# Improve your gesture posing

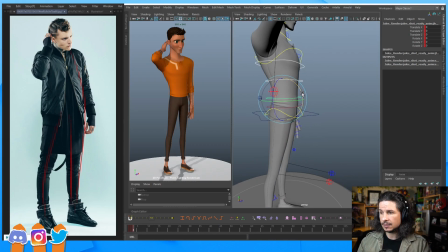So rotate X. In this case, if he's leaning back a little bit, we can kind of feel that tilt back ever so slightly. He's kind of doing this a little bit. So if his chest is ever so slightly back, his hips are going to be ever so slightly forward.
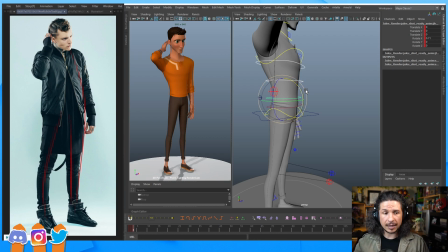Just like that. Now I'm moving this in object mode.
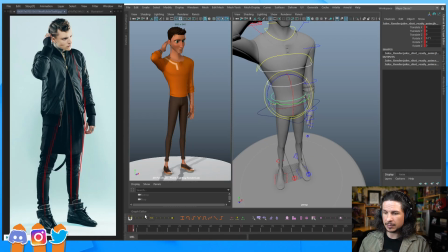So in Maya, you can switch from world mode, which lines up with the axis of the world, which means the axis of this doesn't change. Typically when I'm moving a character like this, it's almost always going to be in object mode based on the actual individual object I'm working with.
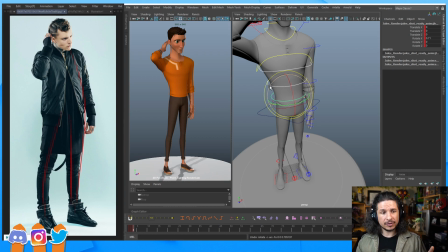So we got the hips. Now, as we're going through this, keep in mind that this is not done. Just because I touched the hips doesn't mean like, hey, I'm done. I never have to worry about them again. This is just going through and quickly getting them into place.
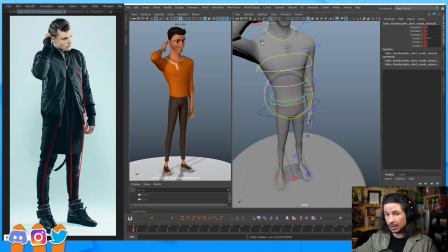From there, I keep working, and then I can always go back down to the hips to make adjustments.
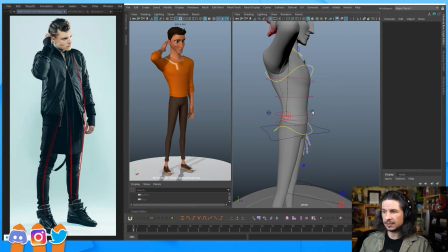So let's go into the spine. Now, everyone has a preference for spine controls. Some people prefer IK. If you're starting out, I would recommend FK spine. It moves more like how the real body, the actual body moves.
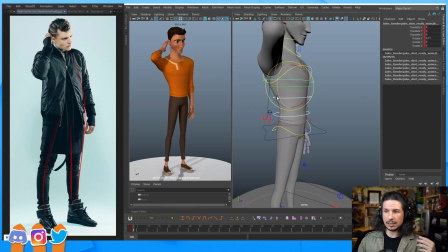So I would start with those. And when I work with an FK body, for most rigs, I'll use all the FK controls and move them as one unit. This makes sure that as the body twists,
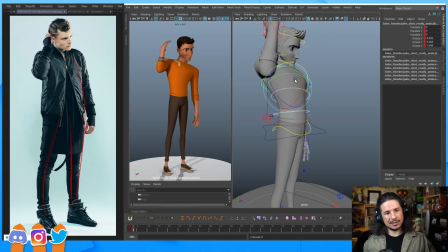you're getting nice natural twisting versus a weird like bend in one section. So for example, if I took the upper chest control and just kind of tweaked that, that's breaking a rib right there.
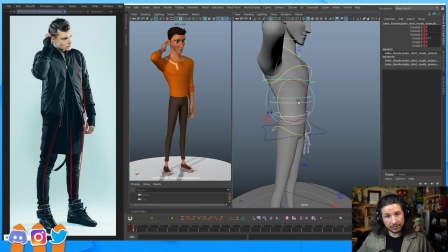So let's do the chest. So I'm working from the root, the hips, and now I'm working my way outwards. And once again, we refer back to what we saw earlier, and we look at our 3 axes of rotation,
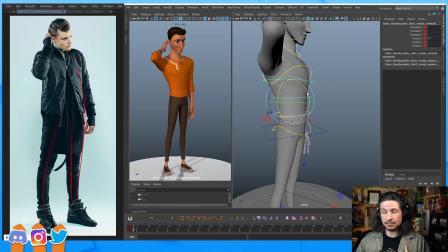X, Y, and Z. So rotate, let's start with rotate X. His chest is just ever so slightly back. So I'm just going to take this, boop, just put it a little bit back.
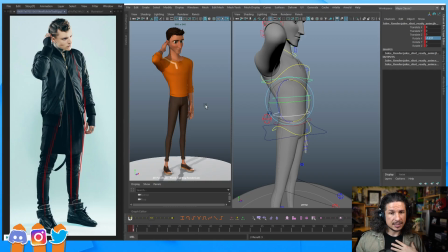It helps push that line of action in there. Rotate Y, that's the twist. Well, he's got this arm and it's pulling him back. We saw that twist earlier when we looked at the angle of the feet versus the angle of the shoulders here. So let's twist this back just a little bit.
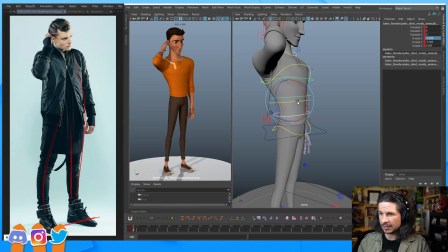This is a very subtle pose, and you could exaggerate if you want, but I want to keep it kind of subtle just to show how much of a difference it does. So we've got that. And then we need our rotate Z right here.
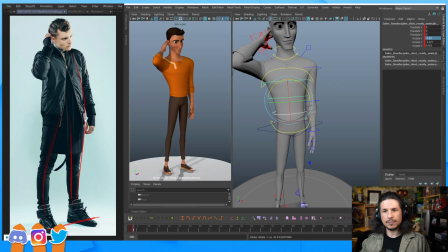Now, as we can see, he's kind of leaning kind of this way. So I can maybe just push that a little bit more here. It'll help push that line of action just a bit. Now I want to be careful how far I push it, because if I look at the balance point, I'm still paying attention to that.
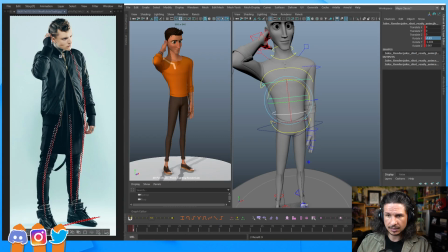Look at the pit of the neck down to the feet. So that's this point here down to the feet. See how he's lined up with his screen left foot. Right now, if I do the same, I'm kind of just in the center here.
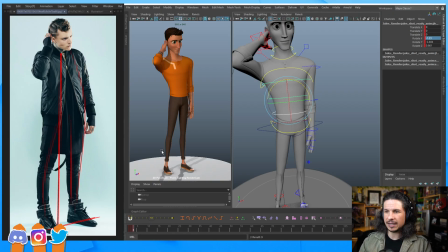Just like a little scooch off of that foot. So I'm actually doing pretty good here. I'm not pushing the character too far out of balance yet. Now, things still look very strange though. That's because I don't have the shoulders in place. They're not working at all yet.
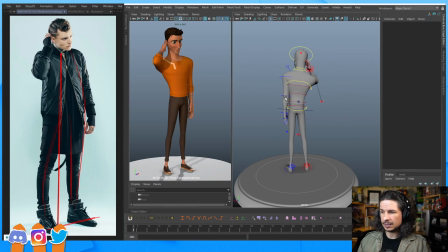But we're still getting this to work.